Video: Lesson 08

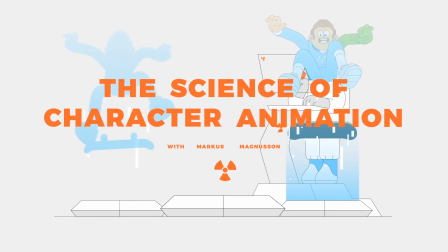0:00 Welcome back, fellow animators. In this lesson, we'll continue improving our jump with some new principles and techniques,
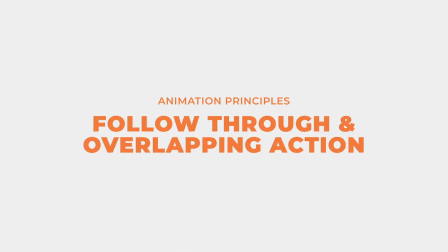0:08 so let's just jump right into it. A body consists of a multitude of parts, so it's only natural that the whole body doesn't go from one point to another at the exact same time,
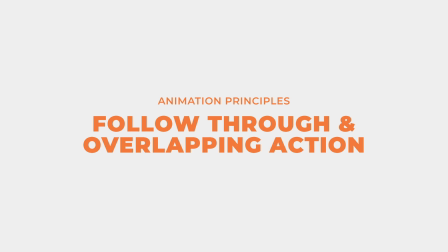0:25 but rather in a sequence of chain reactions where one part overlaps another at different time rates.
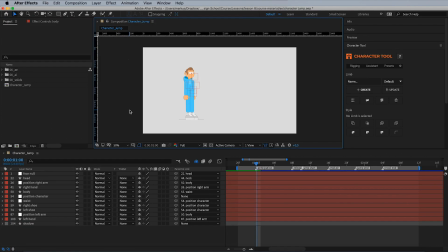0:34 In the case of our jump, we want the upper body to drag the other parts when the character is jumping up, and the shoes to drag when the character is coming down. First thing we'll do is to fix the body so it's dragging behind the shoes on the way down.
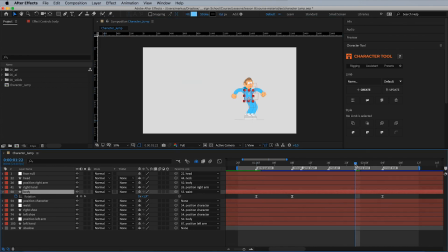0:53 So go to jump end and rotate it around -12 degrees. Let's now make the recoil 10 frames long so we can get some serious overlapping action after the character lands.
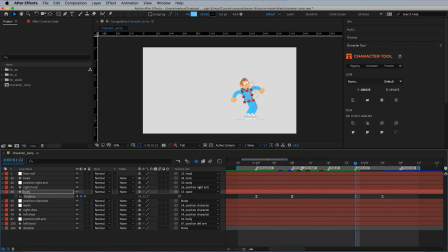1:08 Now, drag the recoil end mark to 2 seconds and 8 frames, then set a new marker at 2 seconds and 3 frames and name it recoil middle.
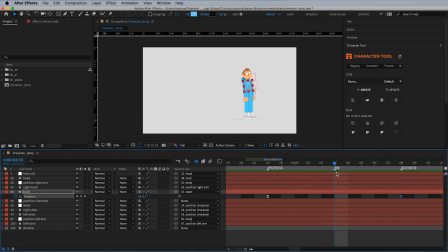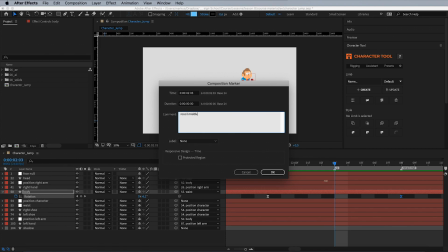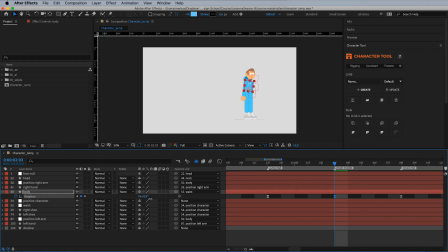1:36 Rotate the body around 15 degrees so it overshoots after the landing.
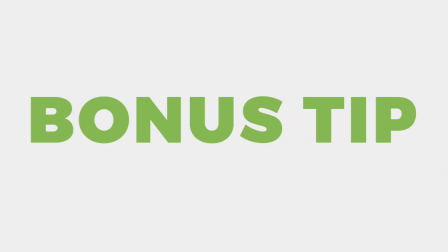1:49 Something extra, something special. I do so much for you guys.
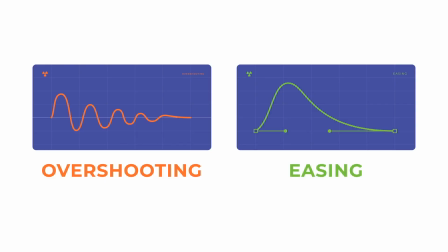1:54 2 common techniques to make something stop in animation is overshooting and easing.
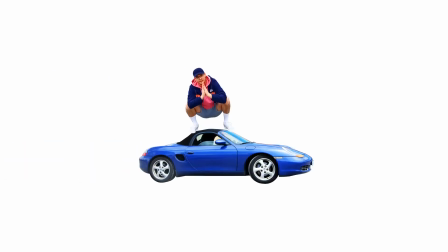2:00 Now, overshooting means that something is overshooting its intended stopping point and bounces back, whilst easing means what it says, a gradual ease in momentum until it settles at its intended stopping point.
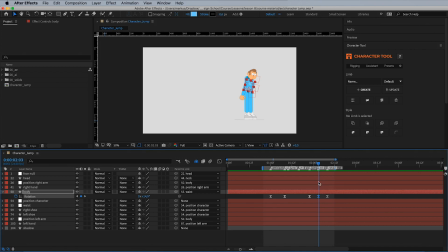2:19 Time to adjust the head and face, so go to the head layer and show all keyframes by hitting U.
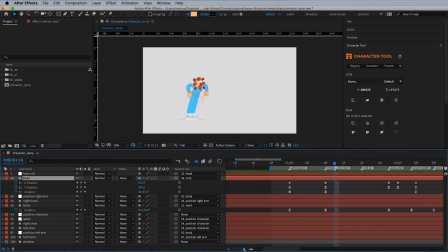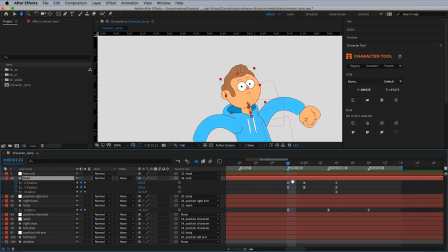2:41 Prolong the recoil part so it matches the new marks.
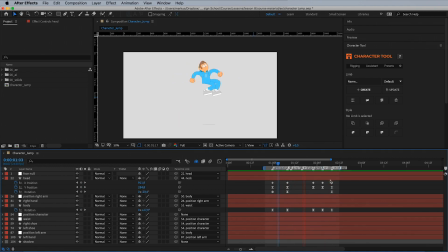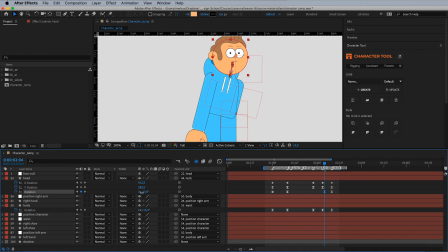3:00 Let's now fix the rotation of the head so it's leveled and straight except for when the character is on its way down, as it's then dragging after the body.